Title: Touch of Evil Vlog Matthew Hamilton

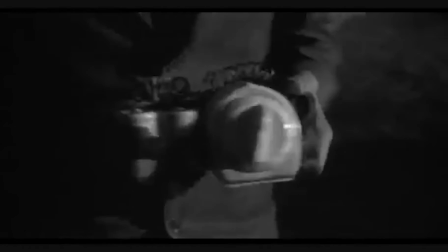0:13 In the 1950s, anti-Hispanic sentiment was very present, especially in the southern border states such as Texas.
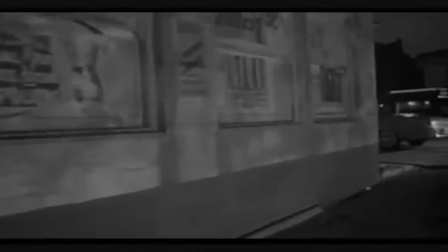0:23 Many policies were in place to exclude Mexican Americans from jobs, businesses, and even getting homes.
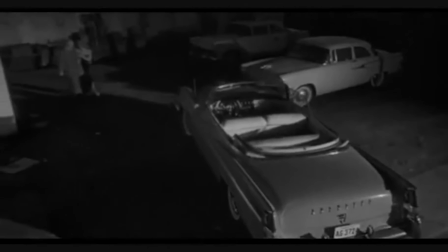0:31 The police were frowned upon, especially by minorities, because of the systematic abuse usually imposed in some of the southern states.
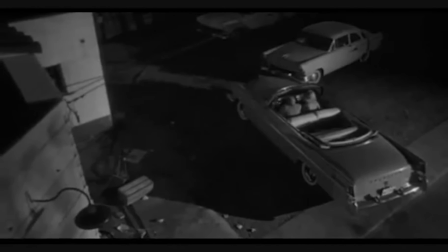0:41 In 1958, Orson Welles came out with his last American film, Touch of Evil.
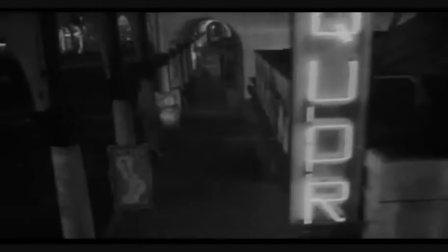0:49 Originally, it was a box office failure in the United States, but is actually considered one of Welles' best films,
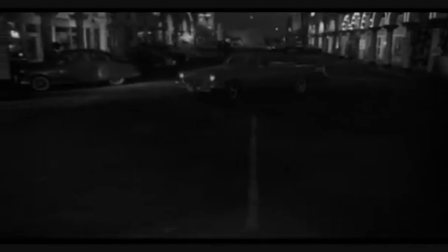0:56 and is considered one of the best film noir pieces of the short-lived genre, film noir.
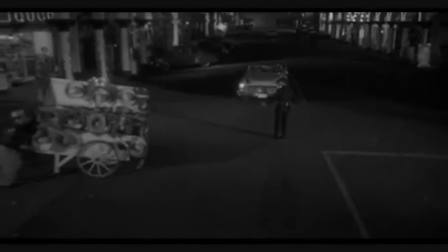1:03 A couple characteristics of film noir films are extreme high angles and low angles,
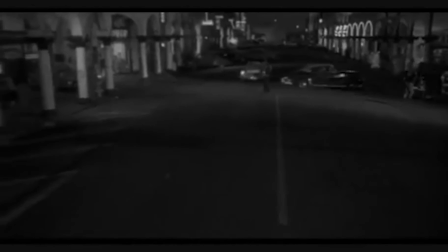1:09 close-ups, low-key lighting, deep focus, the idea that mankind is rotten and corrupt, and also having a deep,
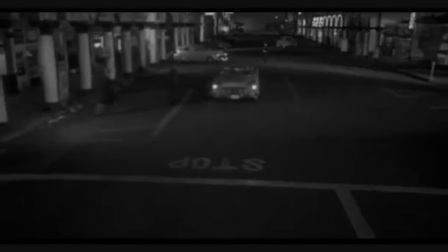1:18 bleak, downbeat ending.
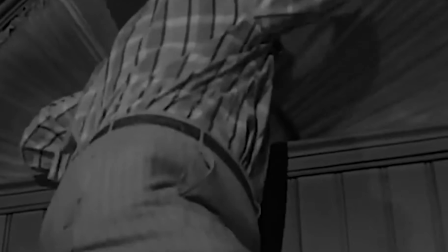1:22 Extreme high and low angles are present, especially the low angle, with police captain Hank Quinlan, played by Orson Welles.
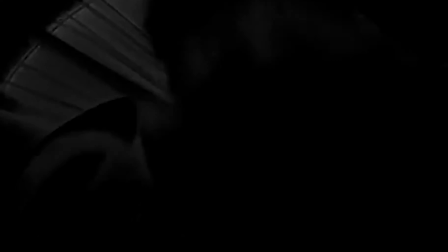1:28 Throughout the film, Hank Quinlan is continuously shot from below with a low angle, making him seem much bigger than he really is.
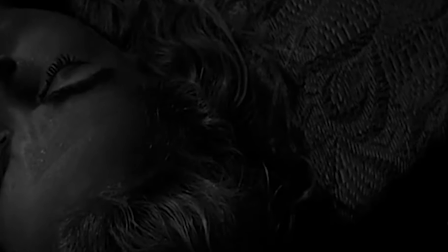1:36 Close-ups are also an example, especially being the beginning of the opening scene with the close-up of the bomb,
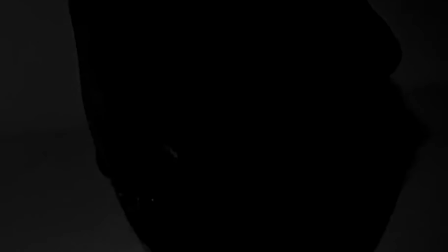1:42 or also with the death of Uncle Joe Grande as he looks over Susan Vargas.
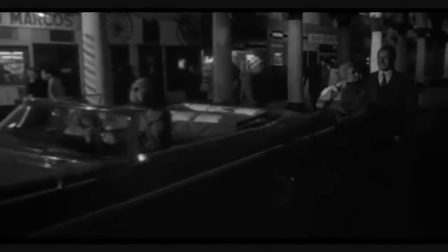1:47 Low-key lighting is also present throughout the film because of the shadows and high contrasts presented.
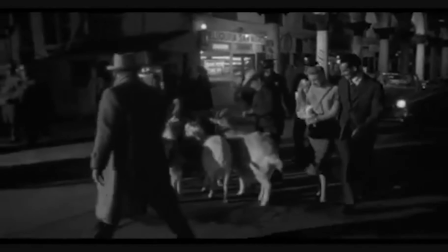1:54 Noir films like to focus on the idea that mankind is rotten and corrupt. Touch of Evil focuses on the nature of some dirty cops,
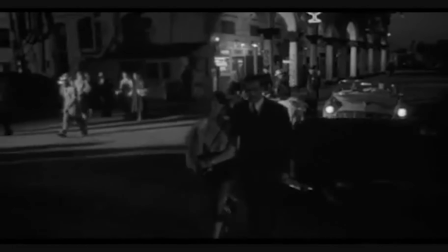2:01 racial tensions that exist during the 1950s, and both of which are a corrupt side of human nature.
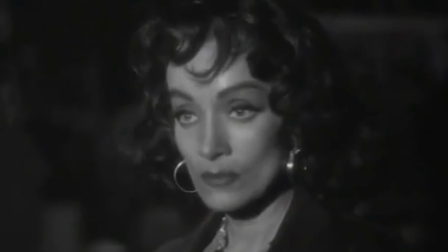2:07 Film noir also focuses on the bleak and downbeat ending.
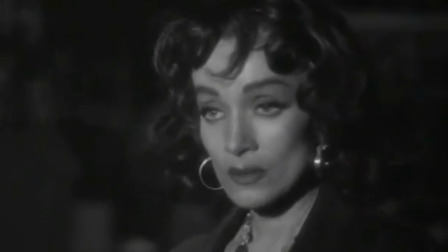2:11 The death of Menzies and Hank at the end doesn't leave the story on a happy note, and leaves it pretty bleak.
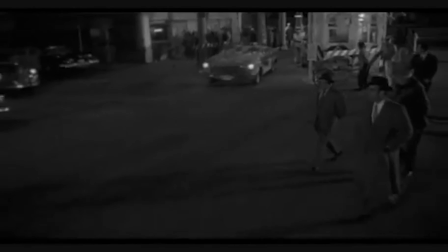2:18 I have chosen to analyze the opening scene of Orson Welles' Touch of Evil.
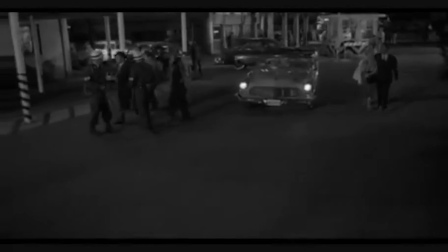2:25 I decided to pick the opening scene because I really appreciate good cinematography.
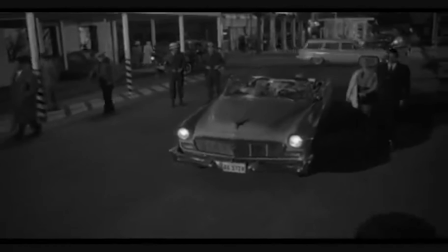2:29 I was struck by the 3-minute and 20-second long take presented in the opening title sequence.
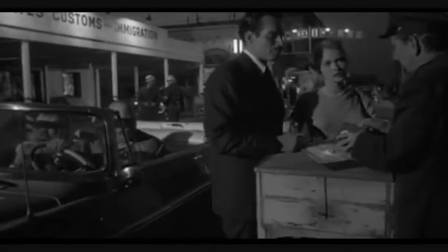2:37 I find it tough to focus and frame for a simple dolly, and Russell Meddy, the cinematographer of Touch of Evil, was able to frame,
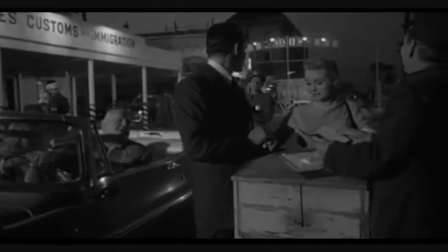2:45 reframe, focus, and crane throughout an entire city flawlessly.
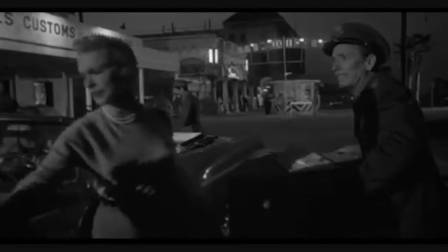2:50 Not to mention the direction by Orson Welles needed to make
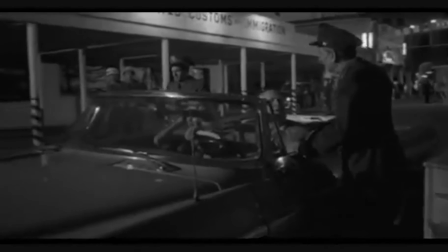2:55 all the extras and the moving parts work and time perfectly.
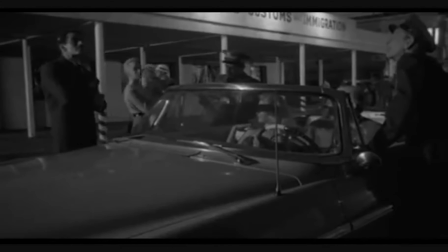3:00 It was awing.
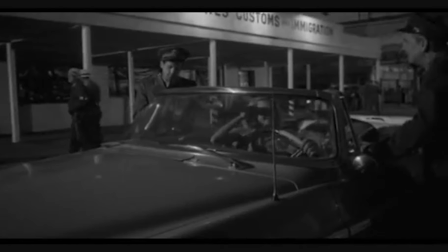3:03 The opening sequence really sets the stage for the entire film and highlights what will be important as the story progresses.
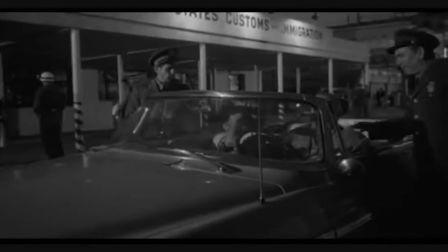3:10 The first thing it highlights is the bomb.
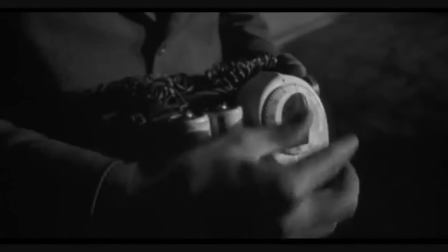3:13 With a close-up, in the very opening of the scene, we know that the bomb is going to be what drives the story.
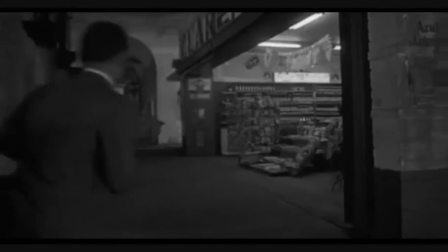3:21 No tension or conflict would have risen if Vargas and his wife weren't present and the bomb hadn't gone off.
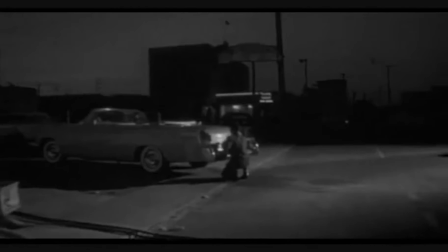3:28 Another thing that is focused on in the opening title sequence is the Hispanic American conflict shown.
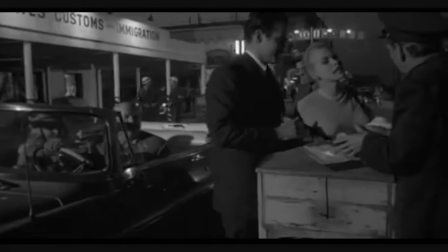3:34 One, through the interracial relationship between Vargas and Susan,
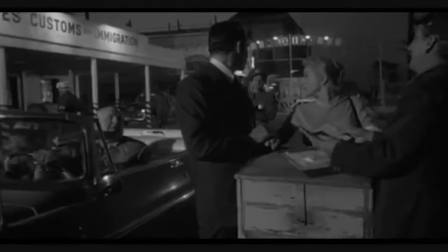3:40 and the American-Mexican border, dividing the Mexican side and the American side as the car crosses.
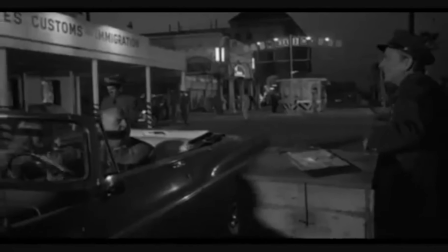3:48 The moment the timer on the bomb is blatantly set, the audience knows it's going to go off, but they never know exactly when.
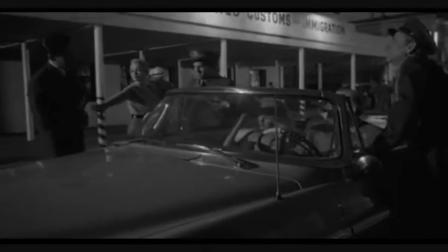3:56 So as the car transitions from an empty parking lot to a semi-empty street to a very hectic one,
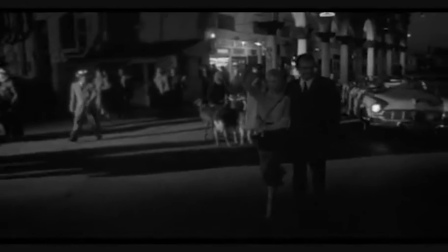4:03 and eventually to the border, the audience is very uneasy.
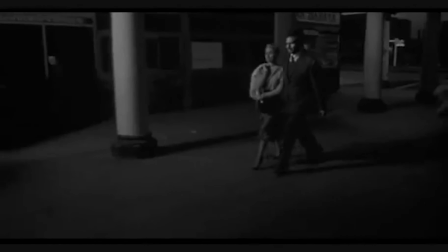4:07 Once the car passes Vargas and his wife, there's a brief chance of hope, but as they walk on, the car returns into the frame, adding suspense.
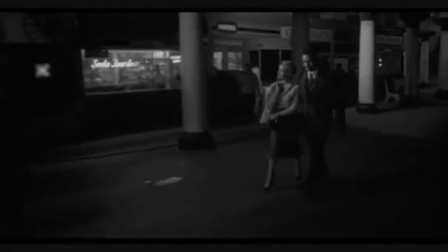4:16 Suspense being the main driving factor of the opening scene.